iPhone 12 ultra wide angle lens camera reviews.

I've come to Paisley today to show you some beautiful places and to also show you how to use the ultra-wide lens on your iPhone or whatever phone you've got.
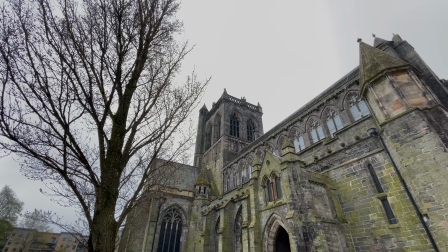If you've got an ultra-wide lens, you could be really using it for some creative coverage for your cutaway footage for your videos.
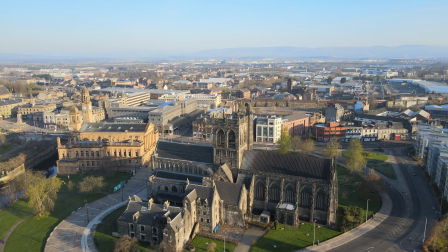Paisley really is a beautiful town. There's lots of cracking architecture, and that's why I've come here, because the ultra-wide lens is great for filming buildings, for landscapes and for architecture.
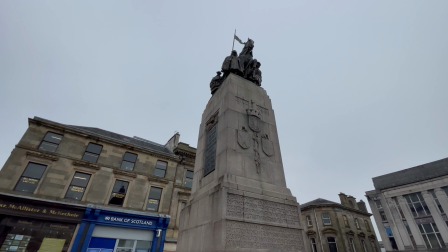And so in video it's good for establishing shots to set the scene, maybe to show the event location or to show your workplace, the exterior of a building. But there are some important tips to follow to really get your ultra-wide lens. Oh, there's the church bell.
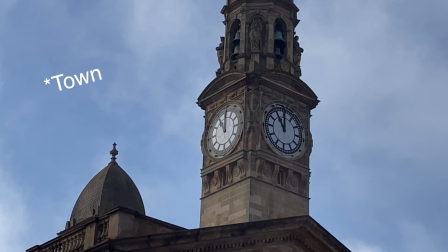I'll let that finish. I'll show you some tips to follow to make sure you get the best out of your ultra-wide lens, starting over at Oakshaw Road with this beautiful building here. Your ultra-wide lens on your camera is fantastic for doing establishing shots. So we're going to take this building as an example. Let's say you're doing something about an event that's taking place here, or this is your workplace. How could you use that ultra-wide lens to give you plenty of coverage and creative options in your final video?
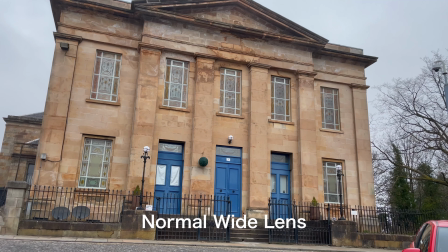This is a nice establishing shot with just the normal wide lens.
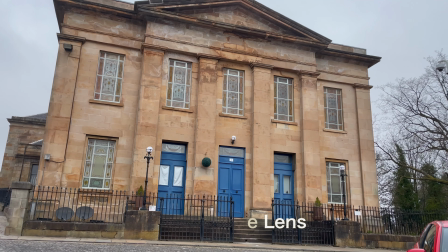I can see the whole building, but it's a bit flat and dull, and I can't see much of the context of the building.
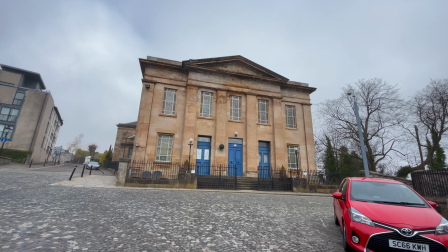Switch now to the ultra-wide lens, and look, you can see so much more.
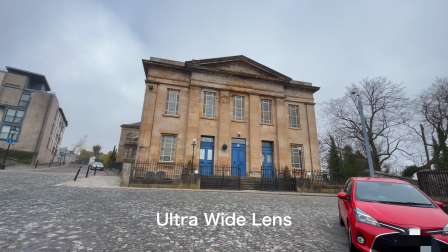We can see the cobbled streets in the background and a bit more of the context of the setting, but it's still a bit flat and dull because I'm not really using the foreground.
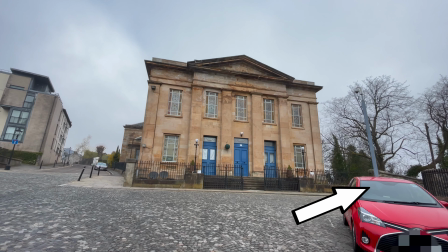We've got this car which kind of detracts from that period look, so we want to try and get more creative.
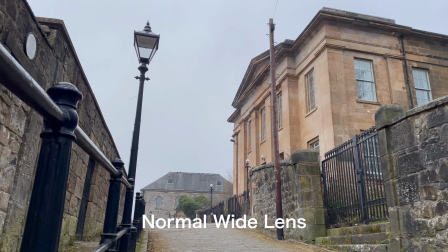Now we've added a bit of perspective using some of the composition rules from photography and from video.
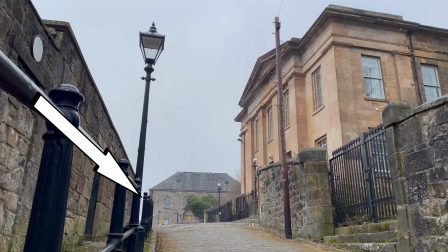We've got leading lines, we've got something in the foreground so you get a sense of the scale.
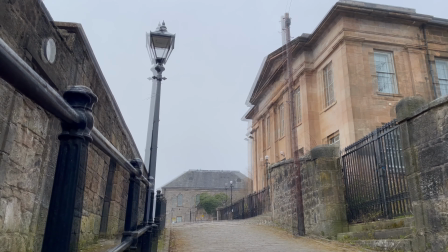But because I have to be quite far away to fit in the whole building, I've got all this clutter in the shot.
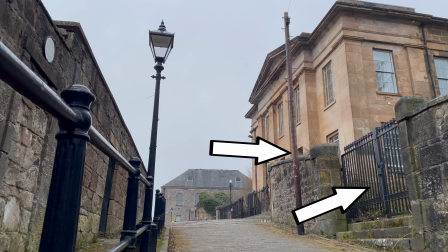With the ultra-wide lens, I can get much closer.
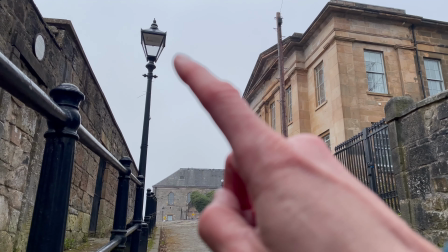I'll actually be able to go to this lamppost here and use the lamppost as the foreground for the building, but still fit everything in.
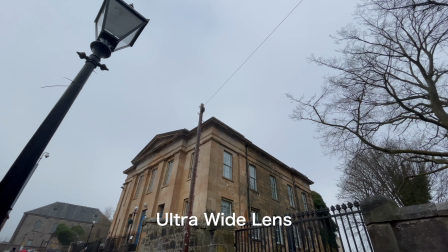There's still too much going on. One key rule of composition is to simplify.
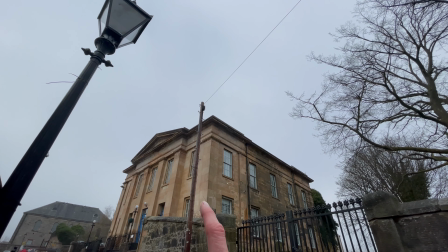I can get even closer. I'm going to just try and get right up to, if you can see there in the distance, the sign, the street sign.
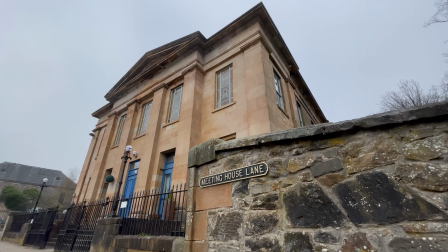With the ultra-wide lens, go super close to the foreground object to simplify your composition and really make it striking.
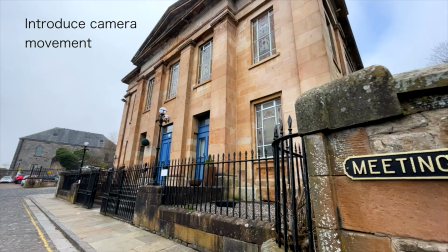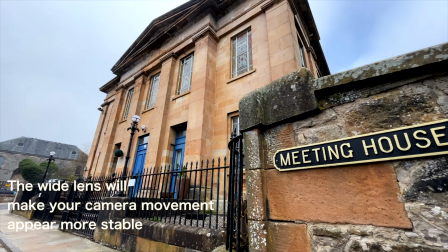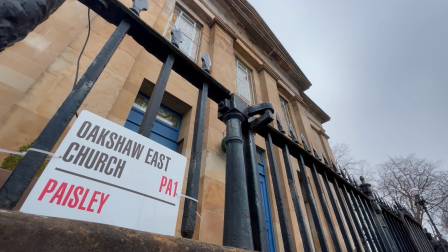Here's another option for that static shot. Get really close to the sign for the venue and then come down nice and low, and we're just filming through the iron gates here. And I think again that just gives you another option. So you imagine this is an opening sequence to your video.
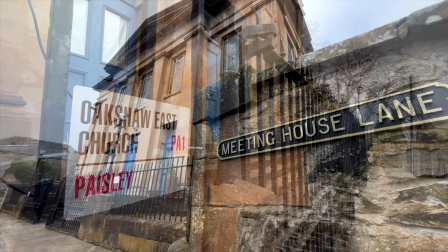You've got 3 to 4 really nice shots now to establish your setting.
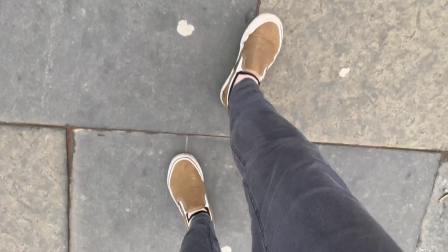Another good way to use the ultra-wide lens as an establishing shot is to combine it with time-lapse.